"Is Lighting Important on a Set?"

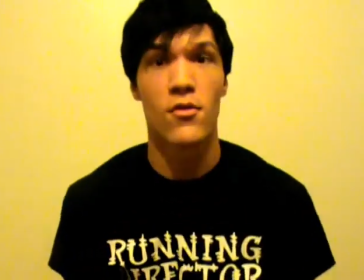Let's say a character's all like, you know, something like that of that nature and he's just like out of it.
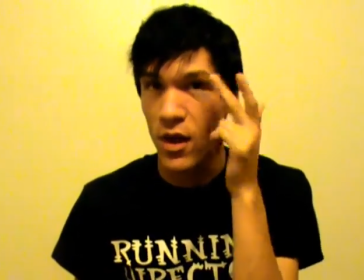This one might be able to highlight those things, maybe point out a few of the features of the character's face that might be working out.
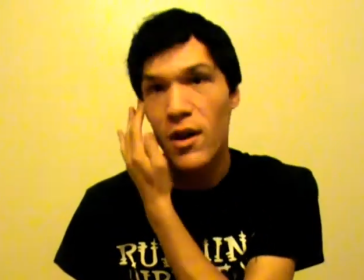For me, this actually highlights my eyebrows for the predominant forehead. Anyway, let's keep going.
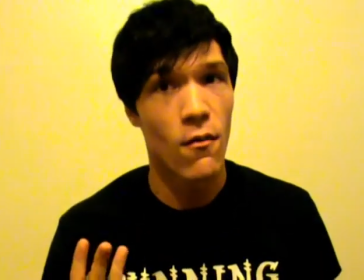Now, before I step forward, I have currently three other main lights that it worked to my advantage i'm going to eliminate one of them to kind of show you the difference
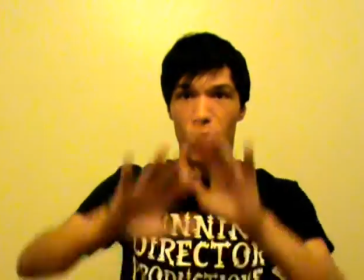in what that does as far as creating an idea for my background and the image that i was going for which is
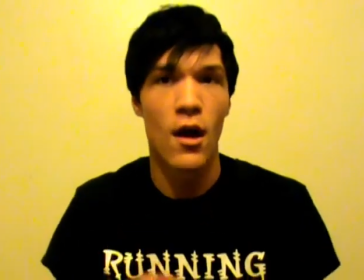to create the uh the vision of one light instead of multiple ones
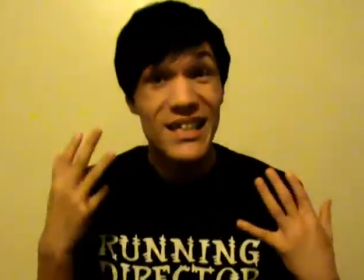all right now we're getting a little bit darker a little bit less where i
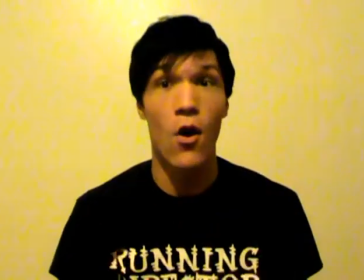was going for and as far as i'm considered nothing at all what i want this actually kind of makes it look a little low but
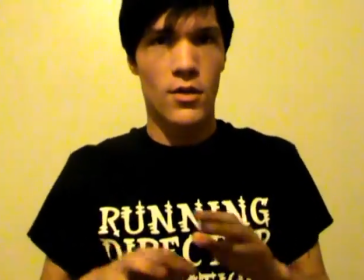It kind of is. Just kidding. Let's keep going. Now, now that I have only the few main lights above me ahead,
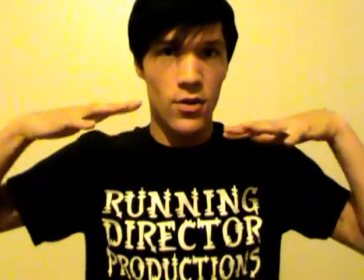this, my main lights, by the way, which were my focus for the character as well as the background, if I eliminate those,
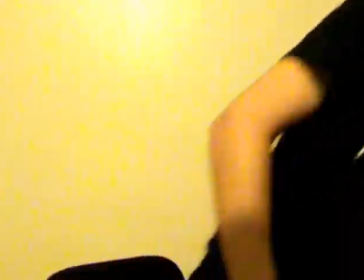what we have left is complete darkness. This is going to be the most boring part, but keep watching, keep watching, because this is a huge lesson for lighting. Without lighting at all in your film or any kind of project you're working on, whether it's photography, whether you're just catching a quick action sequence, whatever you're doing, it doesn't matter what, without lighting, you're left with complete darkness. And that does nothing for anybody. Especially in the movie theaters or wherever you're at, you do not want complete darkness. I mean, it may be great for a scene where you don't want any secrets known about the character, but you don't want anything known at all, hey, it's up to you guys, whatever you want to do with your films, but at the same time, let's go with the main point. Without lighting, you're under complete darkness. Keep that in mind though for any of you filmmakers out there watching this. If you're going to be doing a night scene, make sure that you have some kind of lighting. You can do tinted lighting, which might help. I think maybe an early morning scene right before the dawn, maybe tinting the lighting blue, maybe a little pinkish or whatever, might give that image that you're looking for. The coming dawn, you know, you can do different things with your lighting, but it is important because like I said, without it, darkness. Now, I'm going to return all the lights right now to kind of bring back the process one by one to show you exactly how much it really affected this.
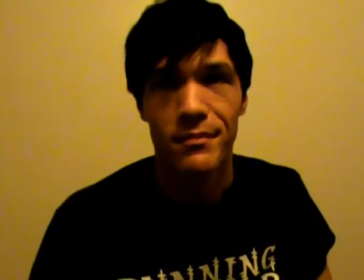that's returning one main light it brings a little bit here
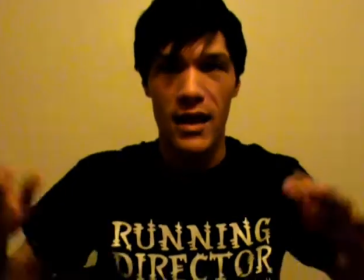right here and it shows a little bit back here but this is my foreground
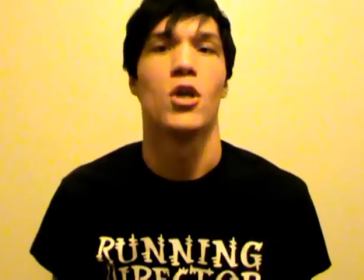light so it doesn't show me much it doesn't illuminate the background and if I do
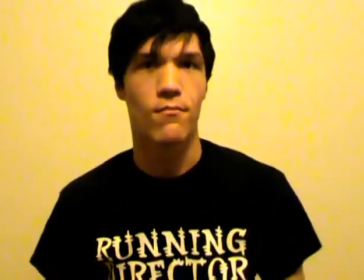this just a face so let me return all the lights to bring
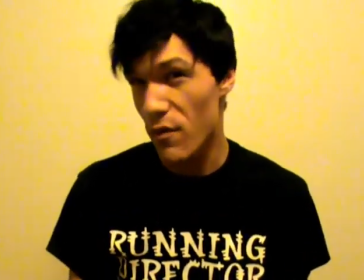back the process and a little bit of that movie magic that I was working on
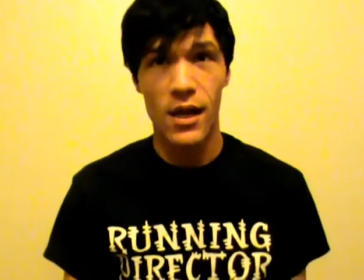overhead main lights complementing my foreground lights.
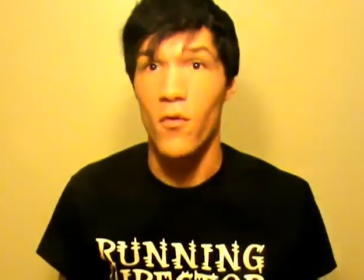Top forward light that really just deals in overexposure, but not as much as showing the highlights on my face.
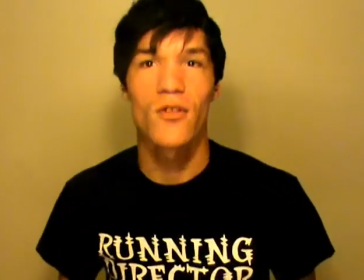My other foreground light, which continues to show my face and highlight everything going on there,
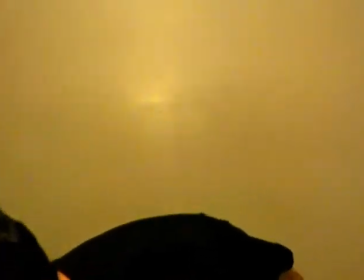but everything is complete now. Appreciate you guys for watching. Thank you so much for taking the time out of your day to do this. And if you guys have any comments, please remember to make sure there's a spot below that you type away, whatever you need to do, and at the same time, remember that I'm always up for suggestion. If you have a better idea on lighting and how you work with yours specifically, also leave a comment, message me.